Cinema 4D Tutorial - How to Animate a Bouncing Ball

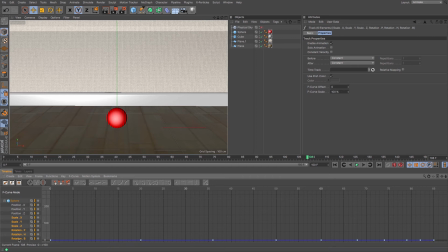(8:19)
As I haven't changed its scale or rotation, and I won't for this particular animation, I'm going to delete it, which leaves me only with the positions, so the X, Y, and Z, which, to be honest,
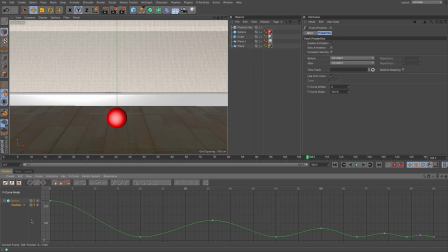(8:32)
X won't change and the Z won't change, so the only thing I'm going to be adapting is the Y position, okay? It's up and down coordinates. Now, this graph shows that, as Cinema 4D and most 3D programs always do,
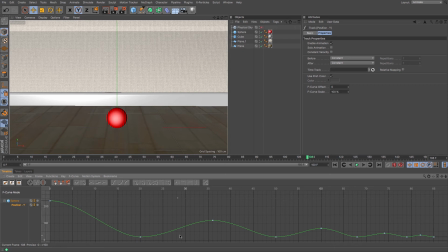(8:48)
that it eases into movement and then eases out and eases in and then eases out up and down this graph. Now, that's lovely for most things, except when it comes for this particular exercise, which is a ball bounce, because this implies that the ball slows down as it gets towards the ground, almost as if it decides that it no longer wishes to hit it.
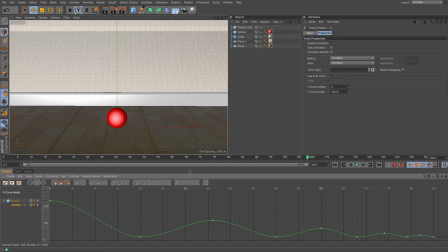(9:08)
That is not going to be any use for us, and we are going to need it to hit it, or at least look like it's hitting it. And to do that, we are going to access the tangent handles of this interpolation line.
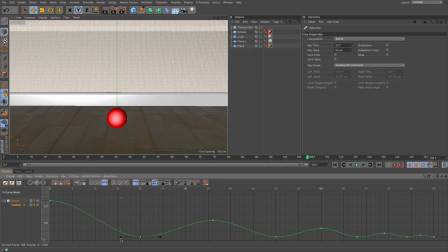(9:21)
Okay, and if I click it, you can see that I've got access to these two now. And if I move one, it moves the other. Now, that doesn't help me an awful lot when adapting the lower values, because if I did that and then scrubbed through my timeline,
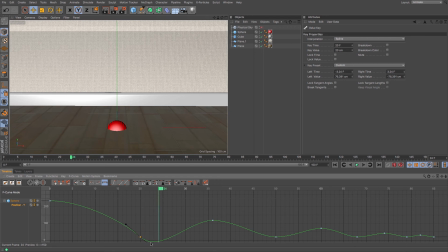(9:38)
it would actually then go below, because that curvature goes below where that point is. So what I'm going to need to do, I'm going to need to break these tangents. And if I right click on my keyframe, we have break tangents,
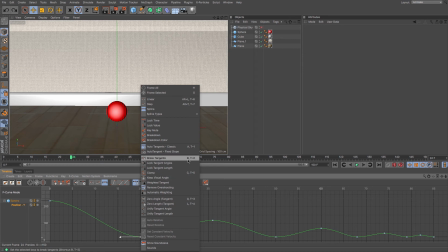(9:56)
of which the shortcut is B, which I shall be utilizing for the others. So if I click Break Tangents, it changes the little tangent handles from triangles to circles, and it means that I can adjust these now. And I've got some control to separate those values.
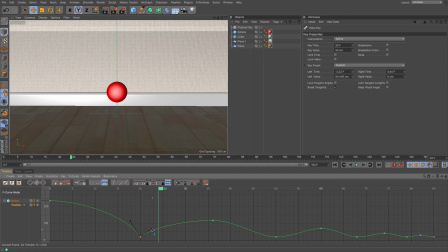(10:15)
And you can see, there we go, because of where my timeline is, that if I adjust this line, it adjusts the position of that ball instantly on screen. And now if I just go back to the beginning and play that one bounce, there we go.
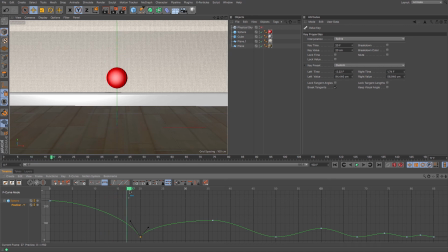(10:32)
Can you see the difference in that? It speeds up and then it hits it with such a force that it comes back up and then slows down. And now if I was to play the rest, you'd see just how unnatural the rest of it looks. So we start with a bounce, and then it sort of wobbles up and down, pretending it's not going to hit the ground.
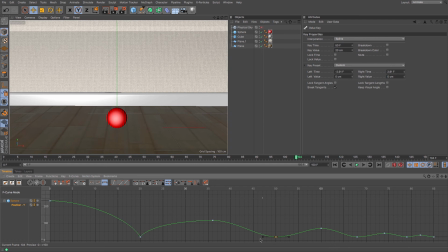(10:51)
Okay, so what I'm going to do is I'm just going to adjust these, pressing B, and I'm going to need a shape that mimics that one. Okay, so that you get a nice curvature, so there's very little movement, but where it hits the ground, it's going to have a nice,
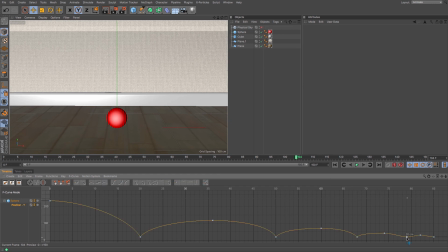(11:08)
much sharper point that will give that feeling that the ball is bouncing. Okay, and then we're going to be able to see how this looks. So there you go, that was relatively fast in getting a realistic ball bounce, or hopefully bounce.
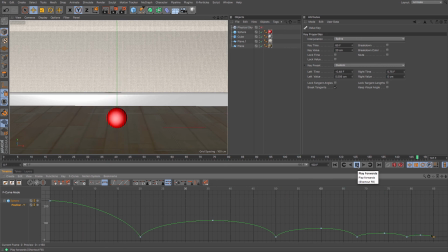(11:27)
Okay, that's not too bad. Okay, so it does its bounce. Okay, it looks like perhaps it could do with another couple of bounces. So maybe just two frames. I'm going to grab my sphere and then I'm going to move it up ever so slightly.
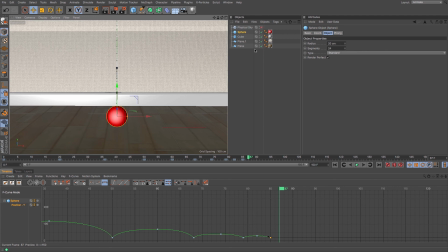(11:43)
Okay, and then I'm going to just keyframe its Y position that way. Rather than pressing the keyframe mode and creating all of its scale and rotations, I'm just going to put a keyframe in its Y track there to ensure that it works.
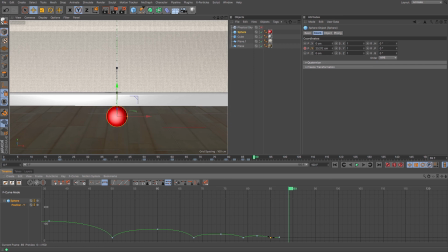(12:00)
And then two frames later, just lower that back down to 20 and keyframe again. I'm going to need to adjust its tangent handles on both sides. Okay, and if you want to, you can zoom in.
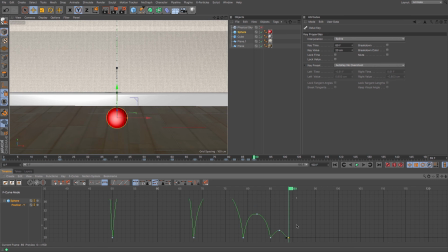(12:14)
Okay, so I'm just using my wheel mouse to do that so that I've got better access to those. There we go. Okay, and you can see where it does and doesn't adjust.